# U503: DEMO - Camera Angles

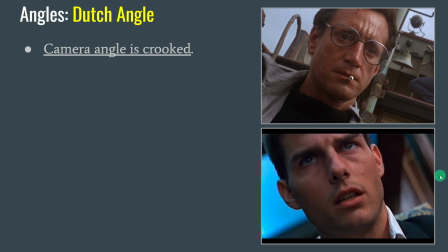4:09 We don't normally structure our shots like this. We want it to point straight on. So we'll usually do this to create tension. You'll see a lot of filmmakers or videos will do this Dutch angle all of a sudden. And again, it shows that something is wrong in this shot.
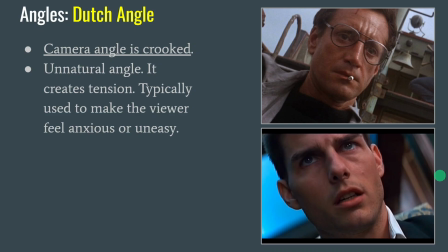4:24 Like the character realizes that something bad's about to happen and their world's starting to get a little crooked. And it makes us feel tense or unnatural because we don't normally look this way. It means something bad is usually about to happen when we see this Dutch angle. So for this one, you get to tilt the camera so it's crooked and looking at our character again to get a little bit more of an extreme, non-natural look.
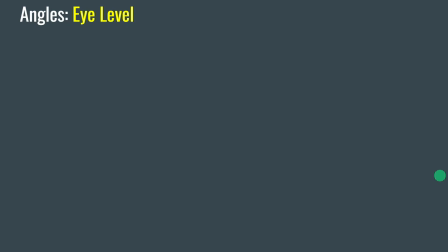4:43 The next set are going to be more focused on camera height off the ground, not so much of an angle. The angle can vary, but these next set are referring to camera height. So the first one is eye level.
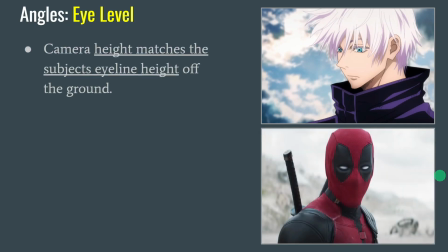4:56 And that means that the camera is the same height off the ground as the character's eye line. So whether they're standing or sitting, however high their eyes are off the ground, the camera is the same height. We're looking straight into their eyes from whatever angle. You can see we're not pointed in a particular direction.
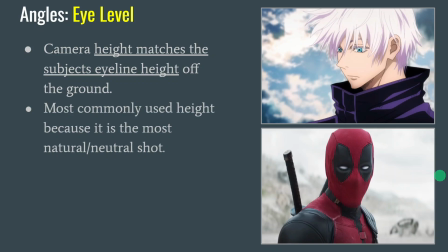5:12 It's not pointed up or down. It's pointed straight on, but it's at their eye line. Again, this is kind of like the medium shot size where we're talking about, this is the most natural one. When you're having a conversation with a person, this is our most natural look as humans, where we're looking straight on to someone, not an overhead or a high angle.
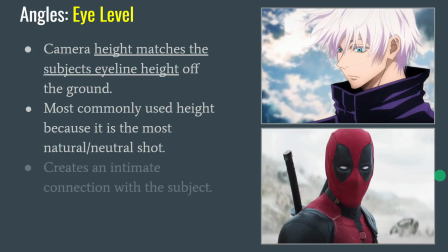5:28 We're looking straight on into a person's eyes. It gives us a very strong connection to that person. The next one, we're going down a little bit.
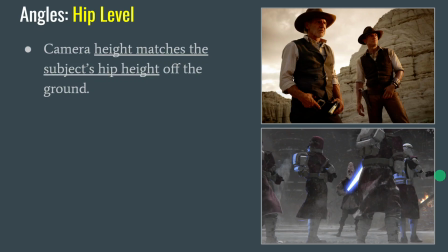5:36 We're going down to the hip level. So again, this means that the camera height off the ground is the same height as the subject's hip. So however tall they are when they're standing up, the camera is at their hip height. It can still be pointed different directions.
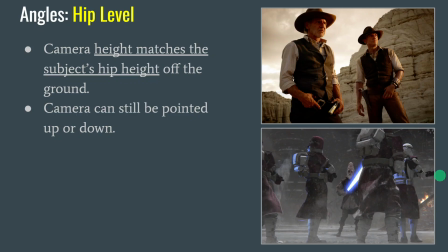5:50 It can be pointed up a little bit towards their faces, like you see from these examples right here. The camera's still pointed up, but it's down here low. It's only at their hip high off the ground. So that's what we're talking about, camera height. So this one, it doesn't really matter which direction the camera's pointed, up or down, but it's hip high off the ground looking at our subject.
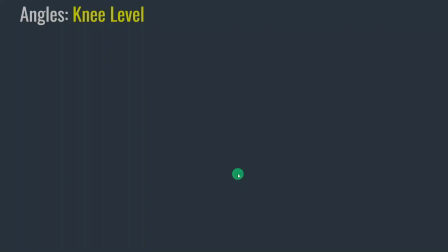6:07 Same with this one. We're about this hip height of these bad guys. Then we're going to go down a little bit further to knee level.
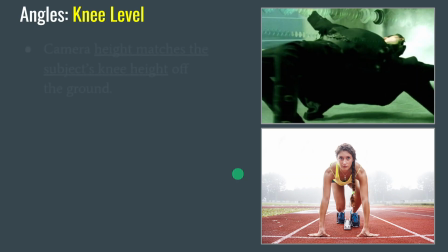6:14 And again, these are all the same. It just means that the camera is this high off the ground. So however tall your subject's knee is off the ground, if they're standing or sitting or kneeling or getting ready to run like this, it just means it's that high off the ground.
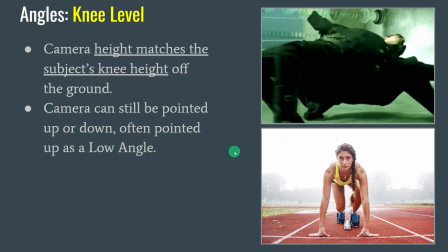6:28 And again, it can still be pointed in a particular direction. Often it's pointed up at a low angle, or it's pointed straight on. Maybe it's focused on something specific, but you can see the camera is at this person's knee level. It doesn't always mean that it's pointed at the knees. So don't think that every single picture just means it's a picture of somebody's knees. That's not what knee level is.
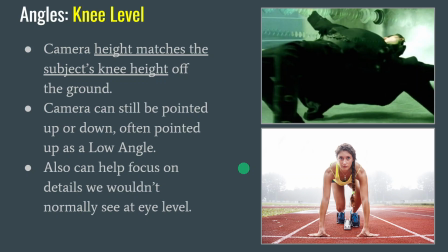6:48 It just means it's knee high off the ground. Okay, so you can still point it at whatever you want. If you want to point it at a particular subject or something around someone's pants, maybe they have something in their pocket that we can only see at knee level, that's what we're talking about for knee level.
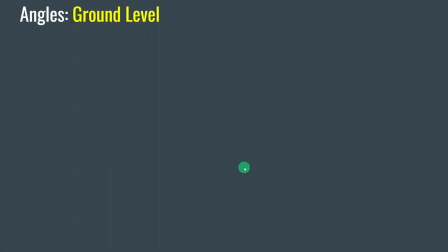7:01 And then the very last one that we're practicing is the ground level.
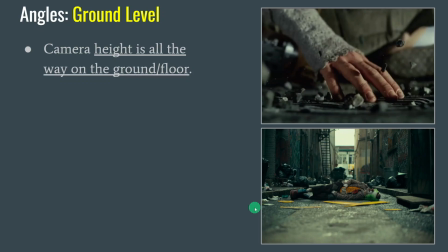7:04 And that one, by its name, you can imagine the camera is all the way on the ground or floor as close as we can get to the surface. So again, it can still be pointed straight on. Like if you're focusing on something in the ground, maybe there's something on the ground you want to focus on that you can't normally see when you're standing up.
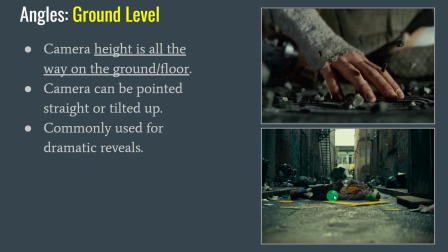7:21 Or you can point it up at a low angle. But again, it's common for dramatic reveals or just showing focused details on the ground level. So for this one, you want to get your shot all the way to the ground, like you're showing someone's shoes or some detail on the ground that you can't normally see from your normal standing height.
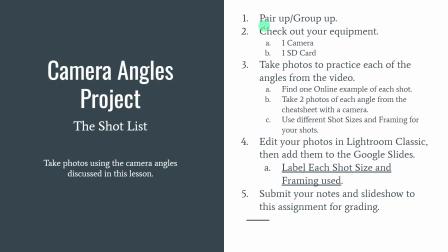7:38 So that will be the last one that we're practicing. And again, this structure is the same as the other ones. Get into groups, share the camera and the SD card, practice taking 2 photos of each camera angle from the cheat sheet.
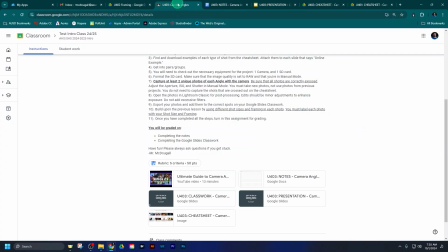7:49 You'll edit in Lightroom and put it on the classwork slideshow. So if we go back to the slideshow real quick, you'll see everything is the same as before.
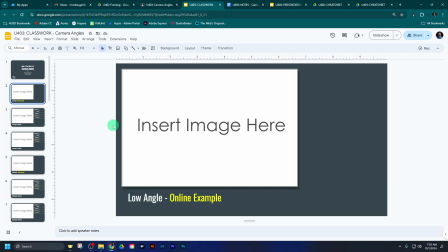7:58 Find me an online example of each one, an online example of a low angle that are different from the ones I showed you. So again, don't use the same examples you see from my presentation. Find your own. And then when you take your shots, you'll take a low angle 1 and a low angle 2.
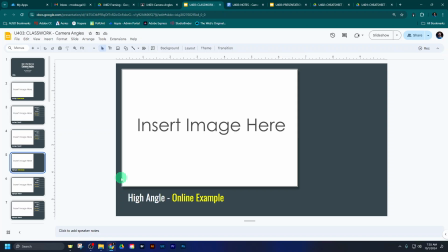8:12 And then same thing, high angle 1, 2 of each, all the ones from the cheat sheet. As always, I provide you guys a cheat sheet.